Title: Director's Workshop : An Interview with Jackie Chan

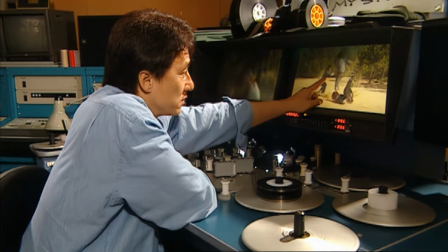253s
See you see You see the powder, one shot,
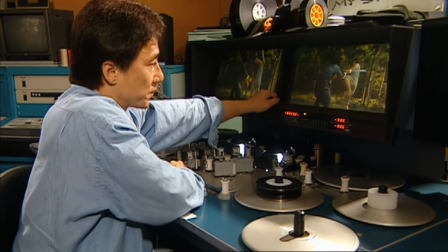260s
slow-motion look, and zoom, tight shot, zoom out, zoom out pain.
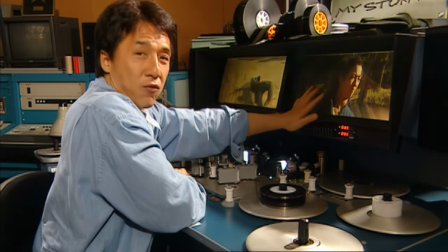267s
You see the whole floor, there's no man, nothing.
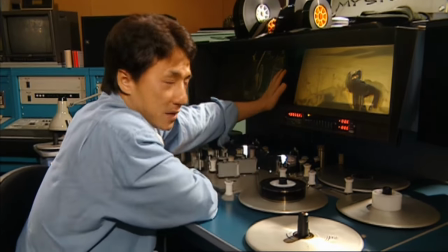272s
And believe it or not, after this, that guy is me, this guy, this guy is me.
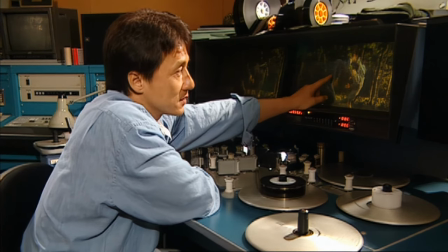280s
I double for the stunt guy because I should because all the
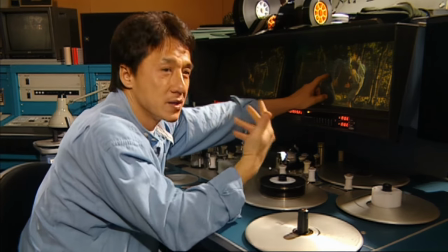285s
stunt guy already fight already because the face and also when I show another
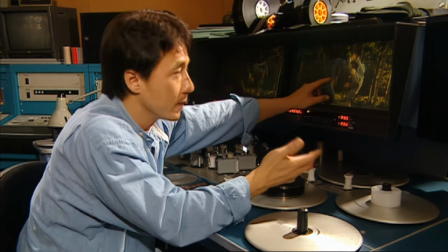289s
stunt guy he just don't know how to do it and makes the the actor
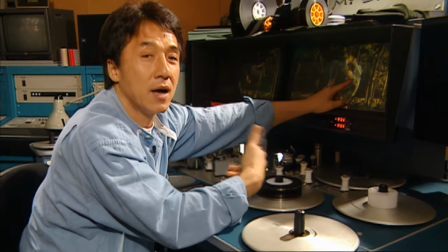294s
very difficult so this is why I rather I do it so you see the whole thing
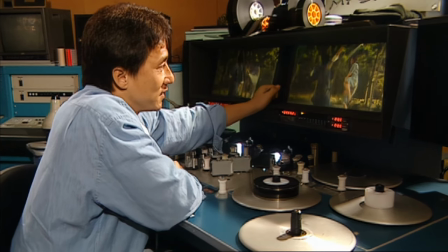304s
Okay, then I'll let you see the slow motion is me. First, my trademark, and that time, long hair, see?
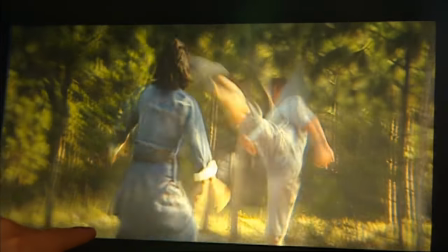315s
Knife, huh? See? Reaction, turn around, see?
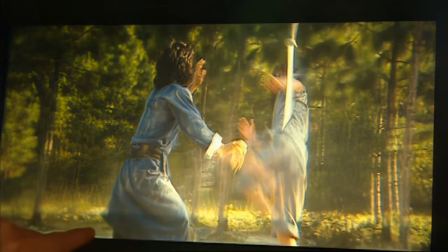324s
Kick my hand, kick my face, turn around, see?
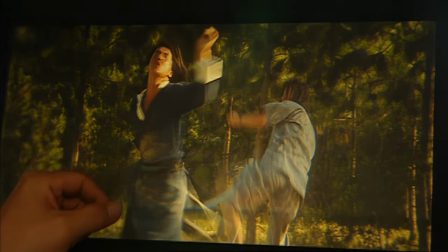332s
Because I'm so fast, the audience don't even know it's me because I concentrate on him.
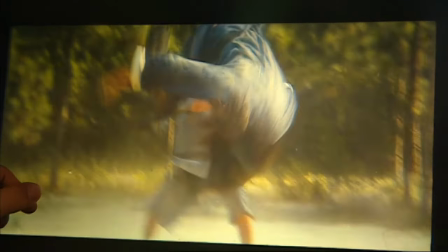337s
So another kick, boom. You see, every timing is right.
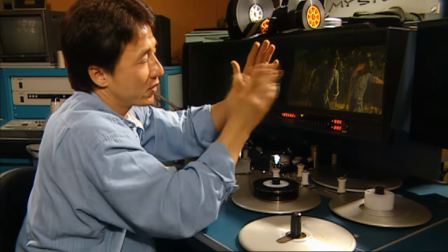344s
The foot right there. When everything, the foot right on my face, I do a back shift.
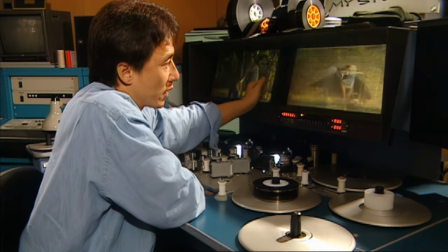350s
So the whole thing will be...
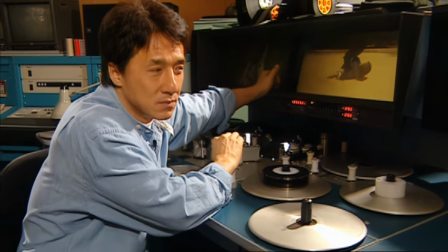356s
See, that's how I love movies,
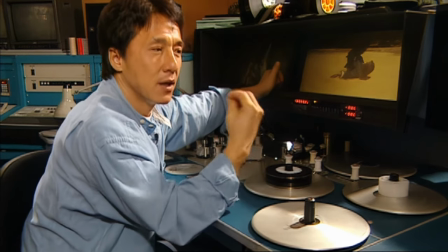362s
no matter if I get paid or not, it doesn't matter. I want the movie to look good and great.